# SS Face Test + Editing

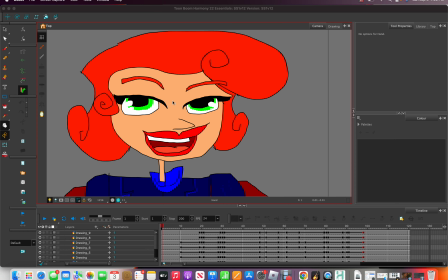super villains well hello dubious super villains it's me and i'm back with another toon boom harmony video um two other ones i tried recording did not work they were too zoomed in couldn't get this guy starky smarkins doing his little face movements but i did patch up the work quite a bit as
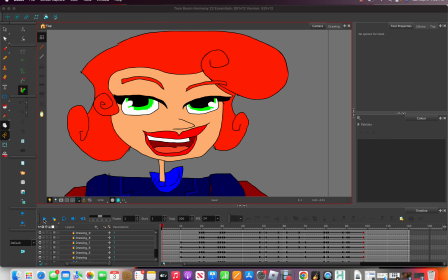you can see work has been patched up and we get a face test as
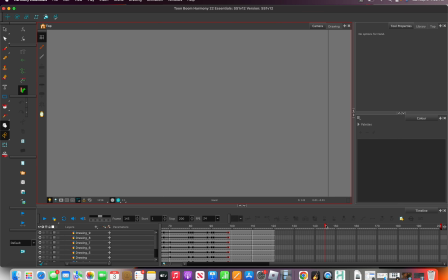you can see pretty simple face test and you know what i think we can actually um
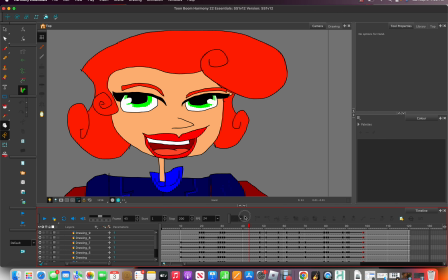i think we can work on his face a little bit more actually as you can see right in this area we have two
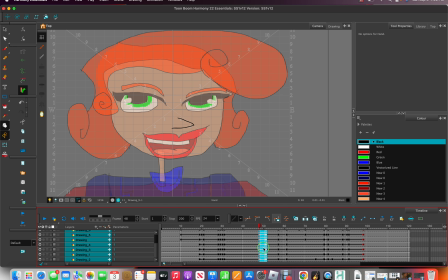it's too extreme you know what i mean so what we do here naturally is when it's too extreme we we basically we delete the keyframe and we add in replacing keyframes so that the thing won't be jerking its head
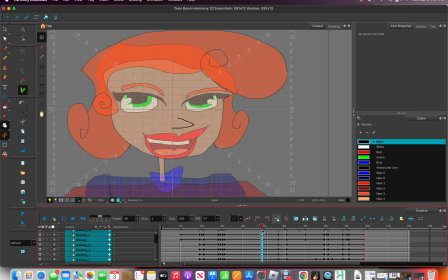off so as you can see it's more smooth now and he ain't doing the huge crazy things he's doing but now we can check on Starkey and
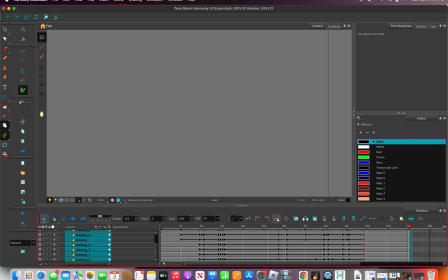he's less extreme now and even that little shuffle at the end there yeah
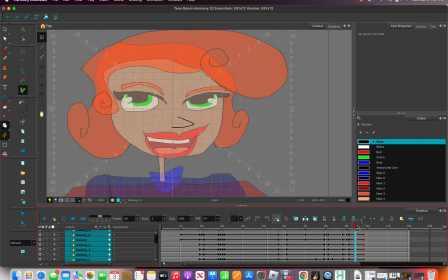let's go back to that little there's a little shuffle i think it was actually here okay yeah it's here so these three things because i have a fart can fart incoming i have to take a fart oh god i'm
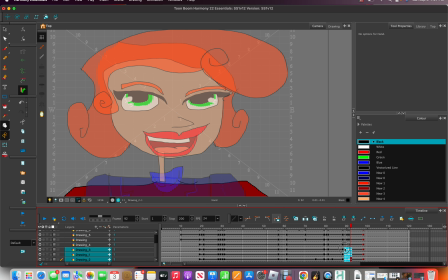so gassy uh the fart doesn't matter right now we will ignore the fart ignore the presence of the fart fart is irrelevant to this animation right now
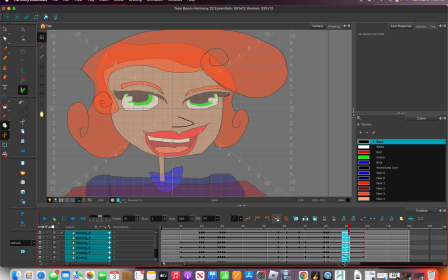it's hard to select stuff once again why okay
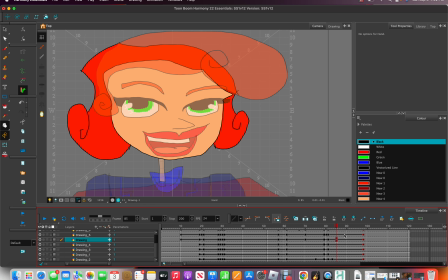so we delete these keyframes and we actually just have enough room to get the guy smoothed out starkey smart games game show host
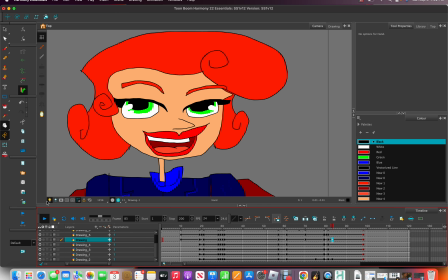and then he's obviously like you know he's moving his face and he's like hey there he's gonna do a little hey
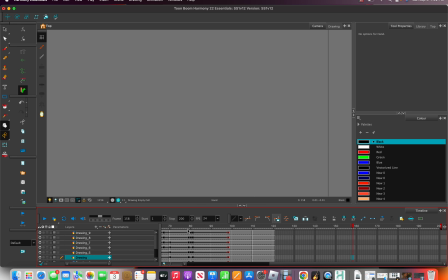there to the girls and the ladies as you can see but you know what if you really want
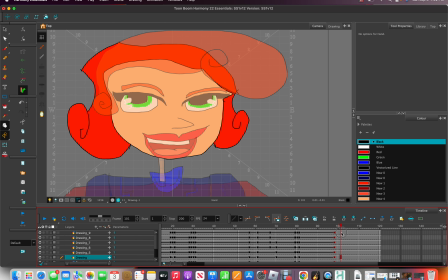to do like a hey there kind of face this this part should be repeated twice you know so it starts here and then it goes here so what i'm thinking here is that we we add more to the scene length right here so instead of that
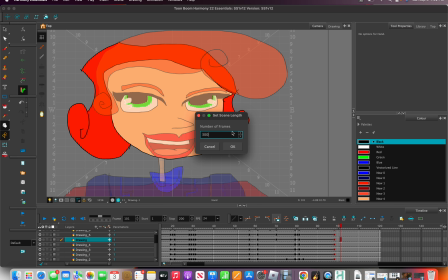we'll have like 300 well 300 frames and then
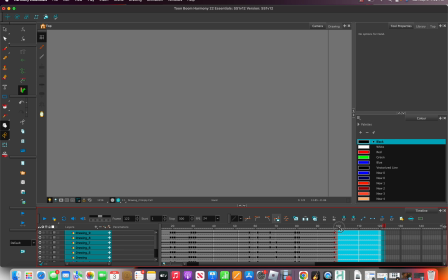as you can see this stuff we can actually move this stuff surprise surprise you can move keyframes um we'll move them here
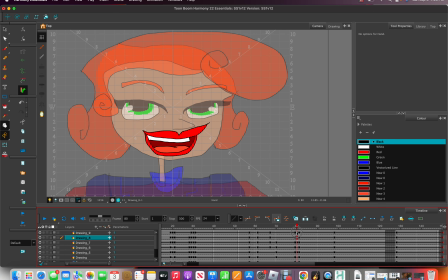and okay so we got out yeah okay so
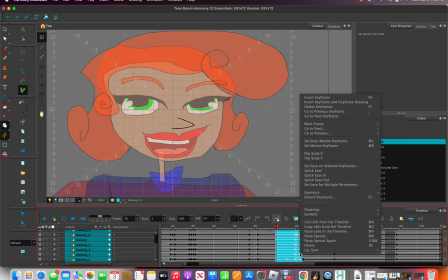so we got this guy right here copy him copy
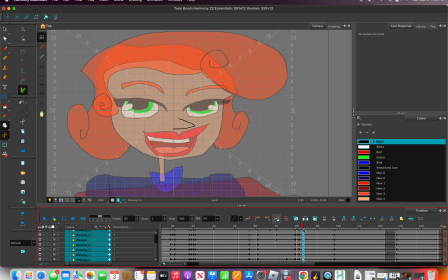him and then we're gonna paste him here so we'll see what that looks like we'll see if it actually works out you know yeah